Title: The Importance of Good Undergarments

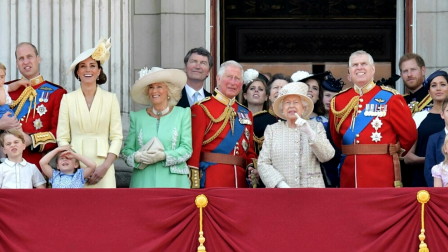In our day and age, the British royals command a huge amount of attention with swaths of the public showing up in London anytime there is a wedding or celebration of some kind just to catch a glimpse of the royals.
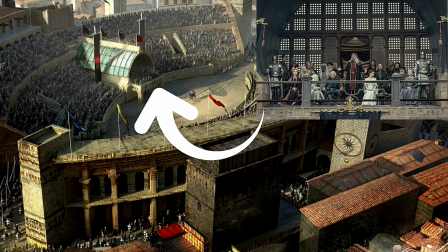At the tourney, for instance, the Targaryen family is sitting in the royal box of the Colosseum while the rest of the attendees are in the stands.
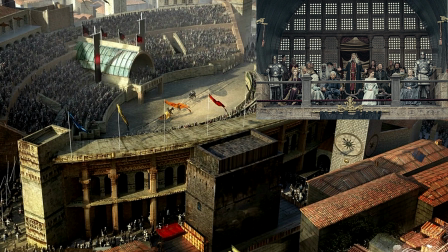What better way to have the royal Targaryens more visible than to have their clothing be extreme? Tongues will wag about what the noblemen and noblewomen wore.
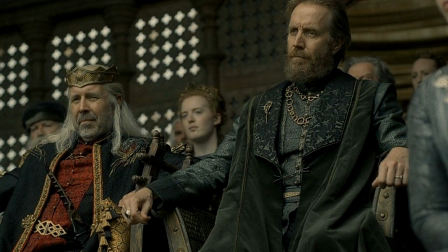Added to this, from a storytelling perspective, during a time of opulence, the Targaryen Dynasty should be dressed to the extremes to show their wealth and power.
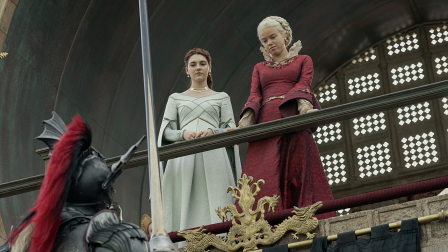Aside from beautiful fabrics and jewels, which are on full display, this can be achieved by the width and height of their costumes.
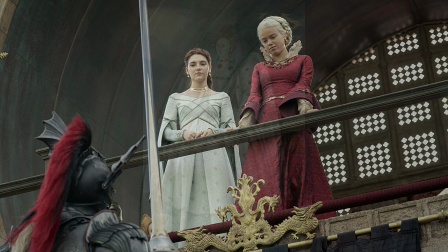The skirts of the gowns should be wider, their sleeves bigger, and their collars that much taller and rigid,
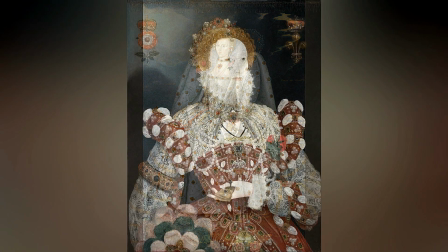like we see in many of the Renaissance paintings of nobility.
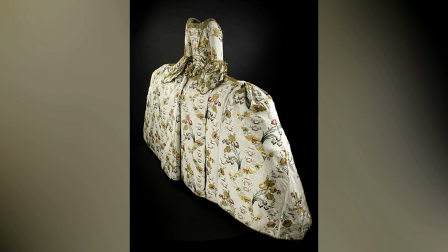Even on the men, they should show their gravitas by having their surcoats padded and heavily pleated and their collars oversized.
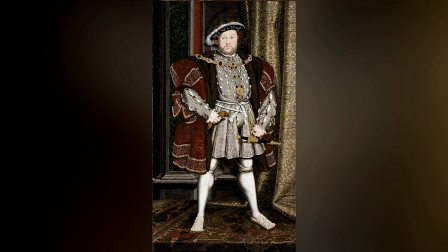In turn, larger volumes of fabric are needed, which would make their clothing all the more decadent and cost-prohibitive for the lower born. And historically speaking, sumptuary laws were instituted as a way for the nobility to prevent commoners from imitating the appearance of aristocrats.
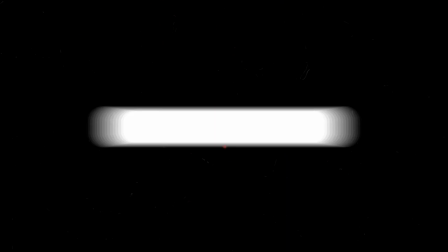As we go along, I will likely have more to say on this subject, but for now, please leave your thoughts in the comment section below.
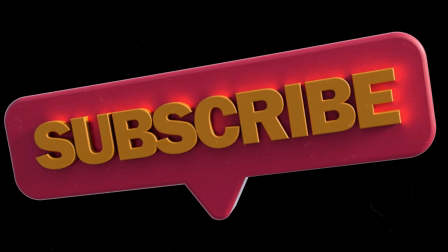I read all of them and I will respond back when possible. Hey, and we've got a live stream on Tuesday at 7:30 p.m.
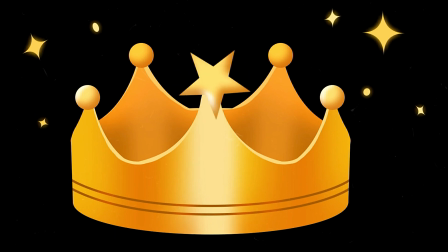EST that I hope you can join us for. If you want to check out more House of the Dragon content, I have a full playlist,
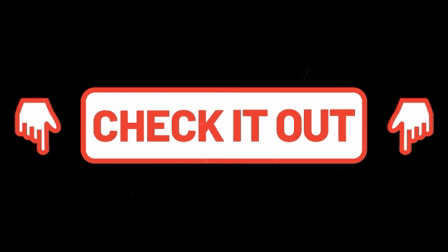so I'll leave a link for that in the description below. Thank you for spending time with me.
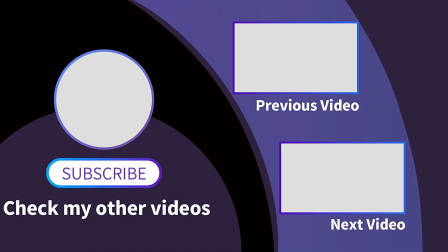I'll see you in the next video.
Freedom! So fresh, so new. Freedom! It's all for you. All for you. Freedom! Keep your ear to the ground. Talking about freedom! It's the best show in town. Best show in town. Freedom!